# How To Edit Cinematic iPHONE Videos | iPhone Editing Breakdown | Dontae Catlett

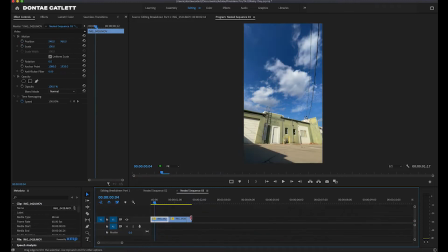(8:13)
Right here, I created a nested sequence with 3 different clips. If I double click on this, it'll open it up in a separate sequence bar right here on the timeline.
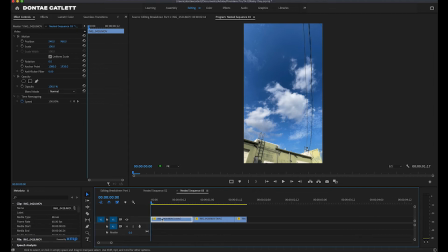(8:20)
And basically what I did was this one clip, I made it fast. I sped it up by, if I go to speed duration, I sped it up to 150. Normally it's at 100. Everything that I shoot at is in 60 frames. So that way, by the time we get here, we can go slow motion.
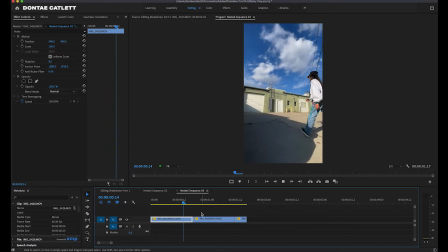(8:38)
So notice how fast and slow it gets. You'll notice it gets slower and then it gets faster.
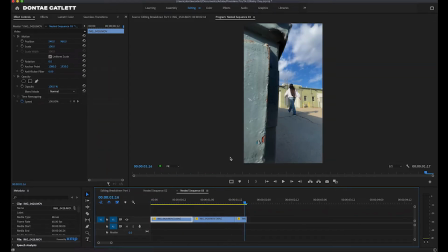(8:44)
So that last fast clip right there is creating a transition in between this dumpster right here and it goes straight to the ground afterwards.
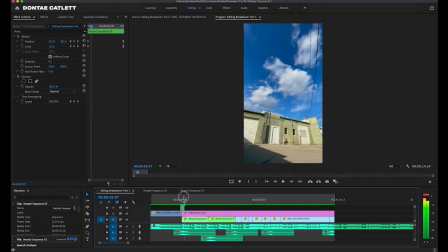(8:51)
So I'll play it out. And the reason why I did that 3-piece speed up, slow down, speed up,
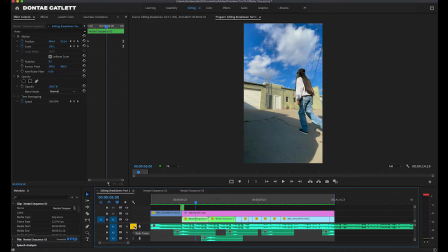(8:59)
if you listen to the song right here, you'll hear it boom, boom, boom.
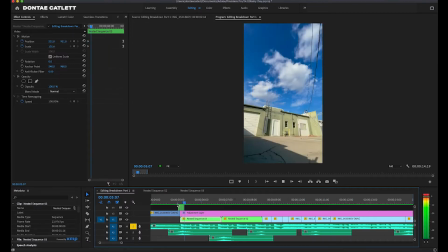(9:04)
And you can even see it in the wavelengths right here. So I'm editing on the beat, right?
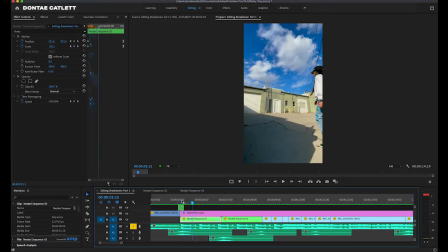(9:10)
The first bass drop, boom, speed up, coming fast down from the sky. Second one is Chrissy going in slow motion. Third one is the transition.
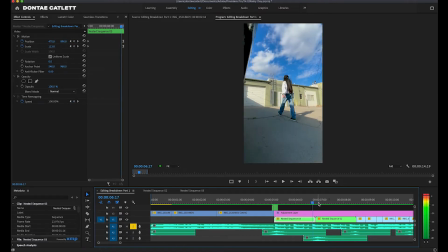(9:20)
It doesn't look much, but when you speed it up fast like that on both sides, it creates a seamless transition right there.
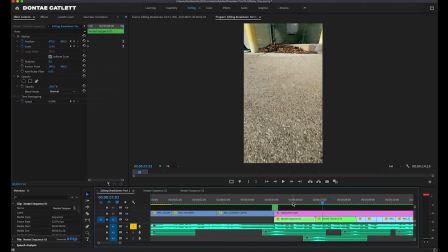(9:27)
So when the viewer's watching it, they're like, dang, how did we get from there all the way to this area so fast?
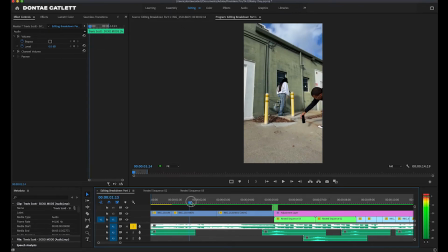(9:34)
I took the phone upside down and I recorded it from the ground. And as I was coming up, I tilted the phone up just a little bit more and then I went really fast. Play around with this. Always make sure you review your clips. Don't just assume that you got it. Always double check your settings. Make sure you're shooting on 4K. Make sure you're shooting on slow motion.
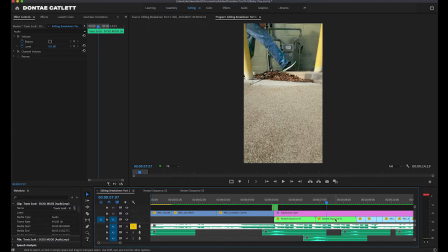(9:52)
Make sure that you're exposure and your focus setting is locked, so that way you don't get any weird looking clips.
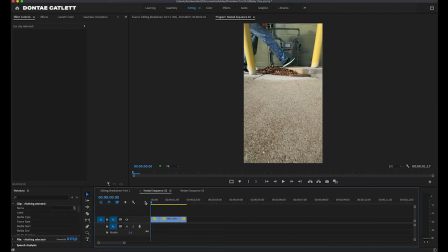(9:59)
So the next nested sequence that we're going to click on right here is going to reveal the ground up transition. So for this, the speed was 300, then we went to 40, and then we went back to 400 just to give it a little bit more faster. And really, it just depends how fast you want to speed it up. This is all trial and error, speeding it up. But usually I'll change this number right here, and I'll pay attention to the duration. The duration is important because if you want to match up your beats with the songs and the clips, you have to know how many seconds or frames.
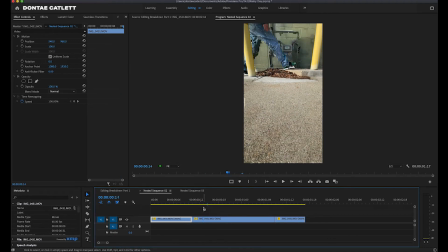(10:30)
So if I go forward 1, 2, 3, 4, 5 with my arrow key on the keyboard, that's a total of 5 seconds that it's moving this forward. And you can see right here on the timeline as we go forward and we scrub through it. So speed ramp fast, slow motion.
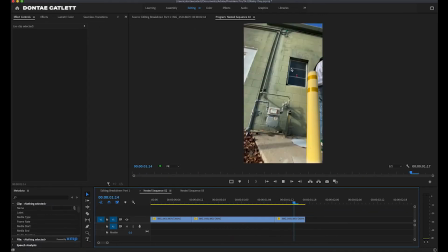(10:46)
The slow motion is so that way we can get the details on the shoes and the pants, right? It's like, okay. Then we go up to the sky fast. Right when we go up to the sky, if we go back to our other timeline,
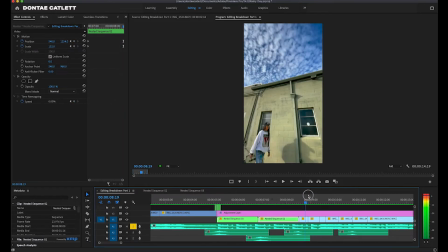(10:58)
going up and then coming back down to the next transition point, and it kind of looks like I moved backwards,
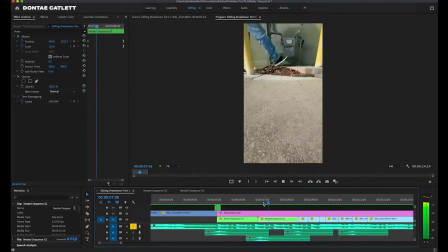(11:04)
but I really didn't. So we play it, it just looks smooth. It comes up and then comes back down to a wide shot of Chrissy walking. Now the same thing is happening right here where we edited on beat, and if I zoom into my timeline,
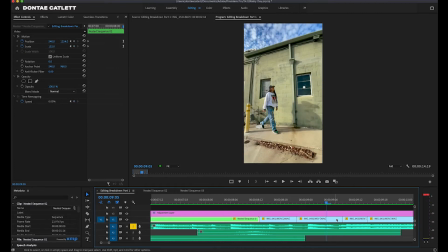(11:16)
we went 200 for fast, 40 for slow motion, 200 again, and 40. So if I play the song, so there was a couple of beats that I definitely hit on there.
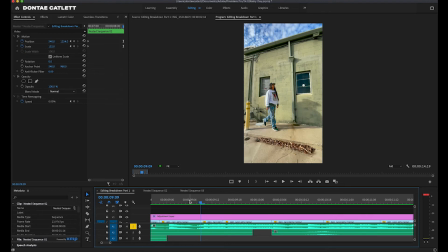(11:30)
And if you're not familiar with how to do this, basically you just play the song over and over again and listen very carefully with your ears. If you can't do that, then something I would recommend is just opening up the wavelengths and seeing where the beats are hitting.
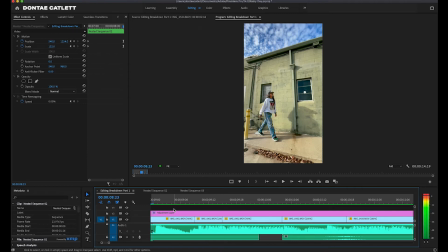(11:44)
So if I came here and I use my arrow key and I scrub, you hear that snare? I know that there's a beat right there. But I decided instead of cutting on the snare, I was going to cut on the bass right here. Boom, boom, 2 bass hits, boom, 3 bass hits.
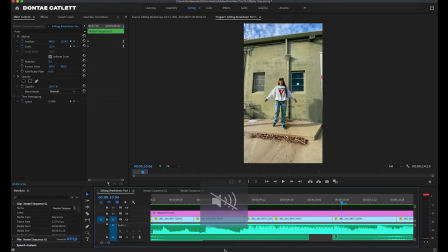(12:02)
So it looks like I edited on all 3 of the bass hits and I didn't edit on any of the snares.
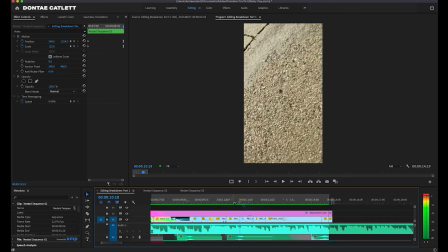(12:08)
So after we do that, we went down to the floor and then we went up from the floor. Remember when I said in the beginning you want to transition in between things that look the same?